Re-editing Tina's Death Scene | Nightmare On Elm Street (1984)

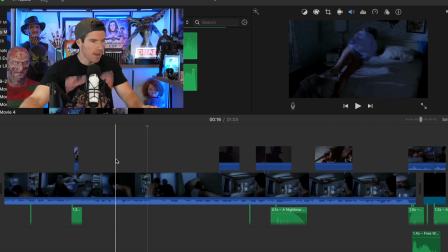And something I noticed, the editing with Amanda's screams as she's being spun around. They're just a bunch of sound bites that Amanda Wyss has recorded with ADR,
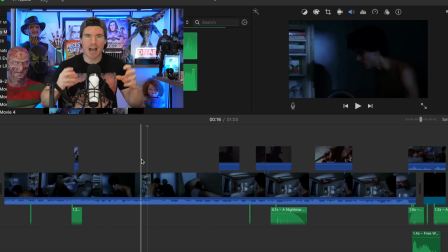probably post-production, and they sound very janky. I don't know if you guys will pick it up.
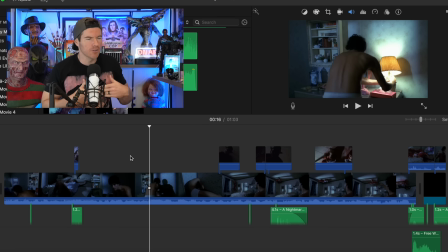That part there, they do not flow at all. And that's something that I've always like remembered in the back of my head.
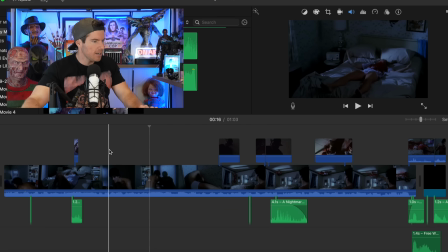But starting from the very beginning,
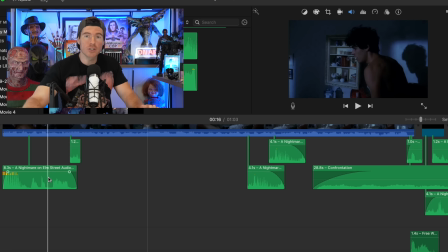so I have an excerpt here of the original audio tests that the sound engineers were doing with Robert. Now this was on the special edition Laserdisc, and here's an excerpt from that.
Katja, Nightmare.
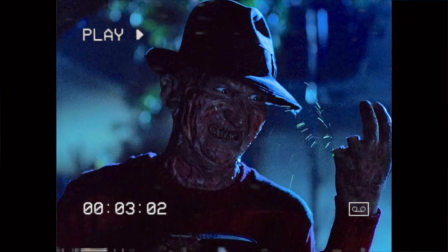Fred for reverb. Tina.
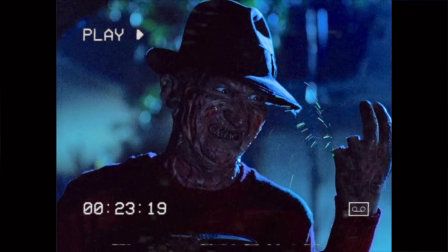Fred Miscellaneous. No. This is God.
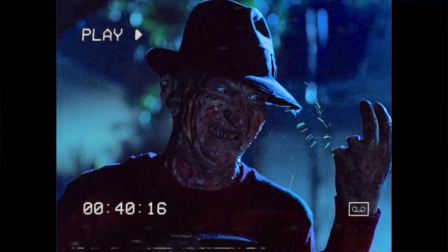One, two, Freddy's coming for you.
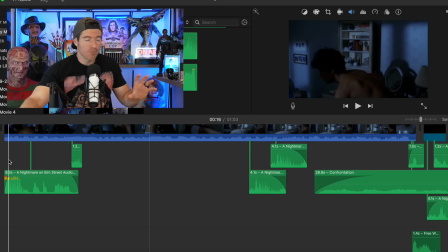So I start this clip off with the laugh test that Robert does, and then 1, 2, Freddy's coming for you. And then at the end of the clip, I have 9, 10, never sleep again. So kind of, wraps everything up, but I don't have the rest of the nursery rhyme in there.
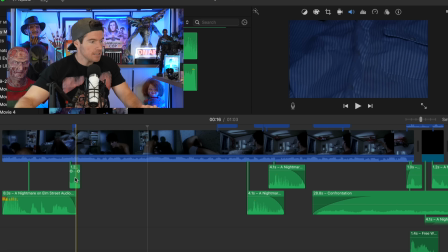So I have the laugh, the 1, 2, Freddy's coming for you. This soundbite here is a clip,
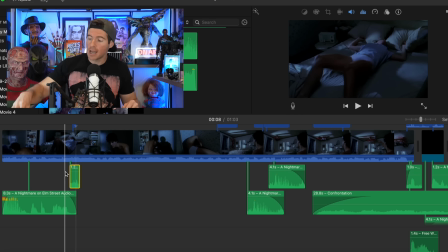a sound clip I extracted from the original film of when Nancy's in the boiler room with Freddy and he lifts his sweater up to cut his chest open. There's that nice little soundbite of the glove. Now, I'm pretty sure they got a bunch of copper pipe pieces, rattled them together to get that effect. So it makes sense, the original glove was made out of copper pipe.
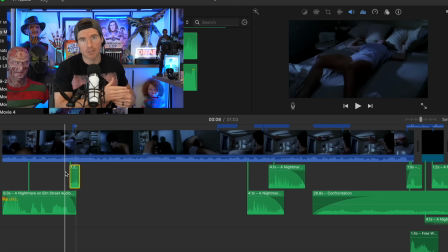So I got that, isolated it to remove the background noise, the background score, Charles Bernstein's score, and tried to pop that in,
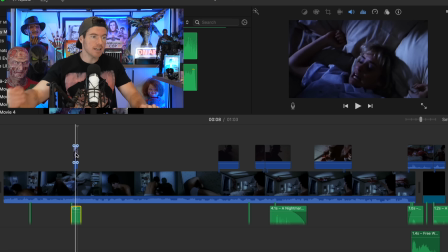and then overlaid a deleted scene, an alternate take of Amanda Wyss looking down. And as that happens, she looks down and then the chest slash happens. And then everything's pretty hunky-dory.
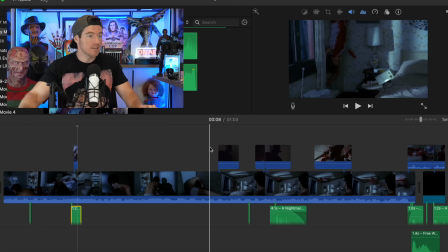This is exactly, the scene we know and love. And then it cuts to, as Tina starts to get dragged up the wall, we cut to the POV of Robert there.
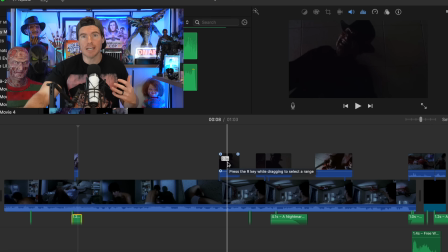And you can also hear Freddy grunting, which is what I really like. The original scene, you can't see him, but you hear him grunting, trying to drag her up the wall. Cut back to the regular shot.
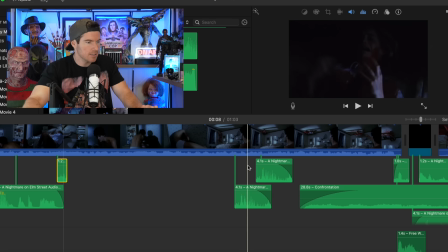Now, these are 2 laugh tracks, like laugh test tracks that I overlaid over one another.
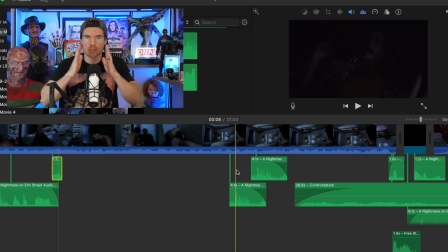So they are the same laugh, but I tried to blend them together just to stretch the laugh out.
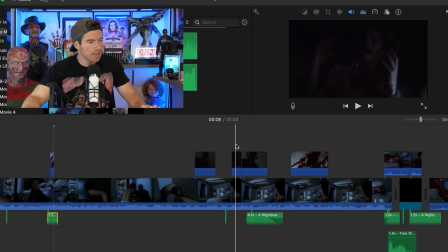Because when we cut to another shot, a deleted shot of Amanda, we then have this beautiful POV shot of Robert as Freddy. This is the shot I love so much because you can see he's grinning,
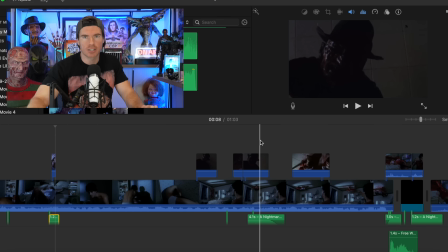his teeth are so clenched and he's like relishing in this moment. Then we go back here.
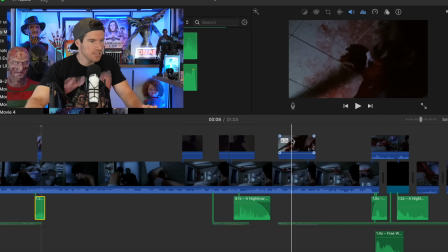Now this was pretty tricky because there's this close-up shot here of Amanda on the ceiling, well, on the ground, technically. It was hard to match up the continuity of if you see when she's sort of starting to look back at Rod,
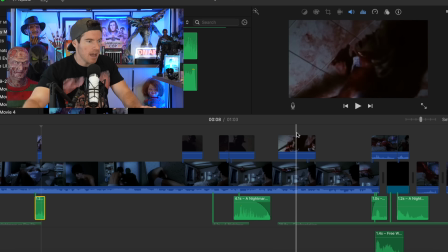then I tried to cut away with her looking back there. And then as she starts to reach out, there you go. The hand starts to reach out and then she reaches out to Rod in the regular cut.
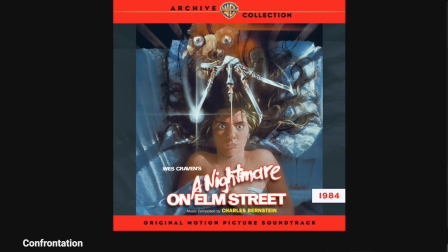Now, this here is the track Confrontation from the Nightmare on Elm Street soundtrack by Charles Bernstein.
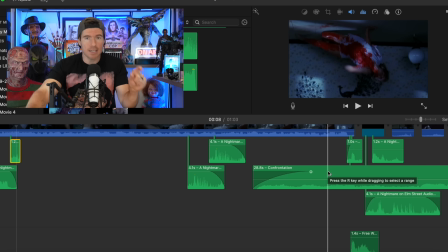I love this particular track, this particular part of the track.
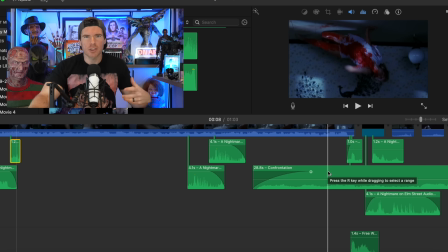It sounds so gothic, sad, and grim. And even though this scene has no score whatsoever, it's very much like The Dark Knight Rises with Batman versus Bane in the sewer. You don't need any soundtrack whatsoever. You don't need any score because the scene is so impactful.
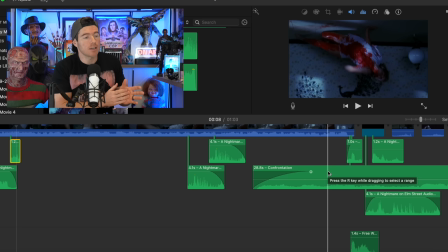Much like this scene, you do not need music because it's just so disturbing with what's going on up on screen. You don't really have time to care about what music's going on. But I wanted to see how a bit of subtle gothic music sounded as Tina is about to meet her demise.
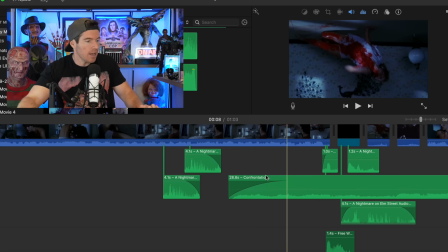Like, things are getting very serious. So I ease in with the confrontation track.
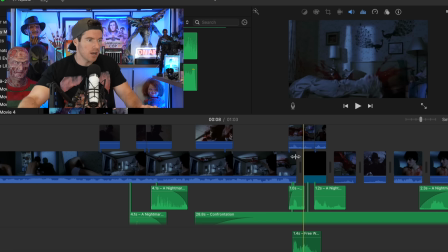This is where it got very tricky, trying to make everything flow as best as possible. So I'm also using footage of the uncut sequence of the film where Tina's stunt double,
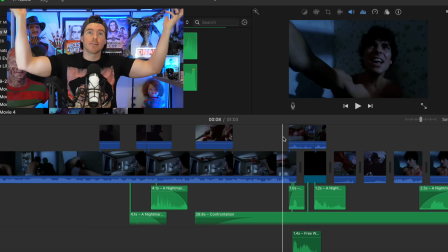Amanda Wyss's stunt double, hits the bed and you see the blood splash up. Now in the theatrical cut, you do not see that. In the extended cut, you see the blood splash up. And I wanted to include that back into this particular cut because it's such a sweet shot, man.
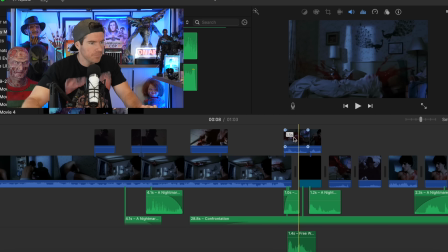It's beautiful. So I have here the clip of the uncut version.
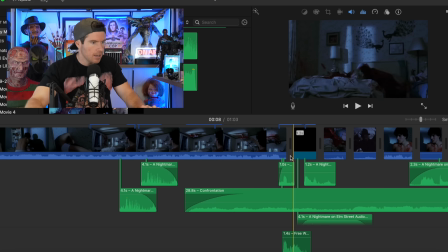Then I had to isolate Rod's when he gets covered in her blood. And then also I had to find another splash sound effect,
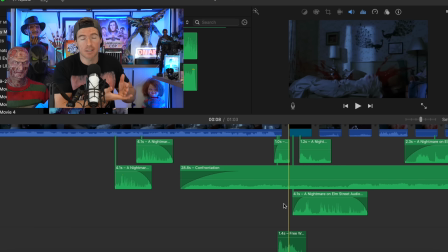very similar to the splash sound effect used in the original cut when Tina hits the bed. I then had to put a filter over that to make it sound a bit more muffled like the original splash sound effect does in the film.
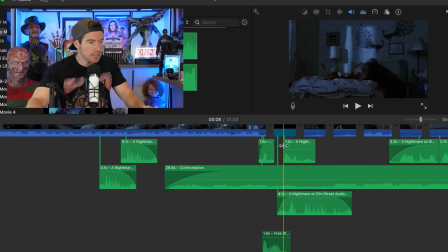Now, as she's hit the bed, Rod gets covered. I do another laugh track of Freddy laughing in the evil way.
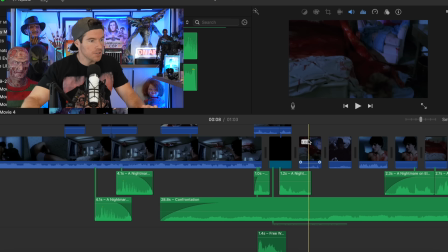So we then also have Tina's stunt double slumping down. And we then cut to that unused footage of Robert walking towards the camera and then backing away, waving bye-bye. So I thought that was a nice little touch. Like, as Freddy's laughing, as she met her demise, her body's there and Freddy's just like, bye-bye.
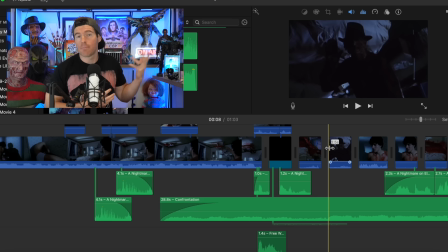In a perfect world, I would have loved to have seen a nice close-up shot of Robert coming right up to Tina's face as she's about to pass away and say bye-bye.
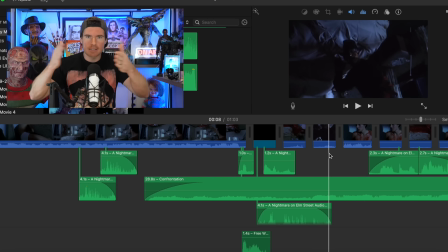But anyway, so then this is where I had to separate initially Rod's reaction and then it cutting to Nancy outside of the bedroom and then Glenn runs up and scares her.
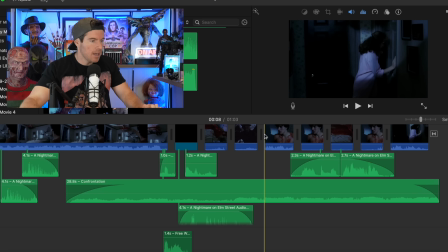So I have Robert saying bye-bye and then it cuts to Nancy outside. So I've actually swapped those scenes around. We then cut back to Rod, and then I have 9, 10, Never Sleep Again.
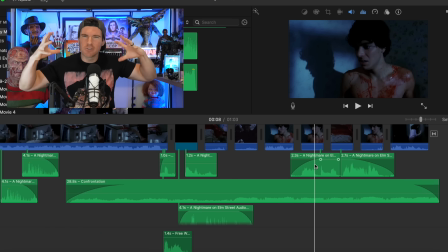But I tried to echo it so it was as if Freddy's still somewhat in the room, even though Rod can't hear him. He doesn't know what's going on. As far as he knows, just his girlfriend's just been slaughtered. But by who? He doesn't know. But you can hear like almost the spirit of Freddy. He's done his job. He's killed his first victim in the dream world.
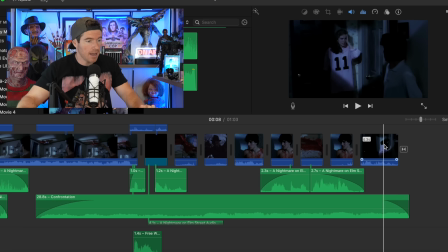And then he's assessing the damage, and then he goes in to help. And then we cut back to Glenn scaring Nancy, and then they go to barge in and see what's happened. And so with that being said, here's the completed clip in all its glory.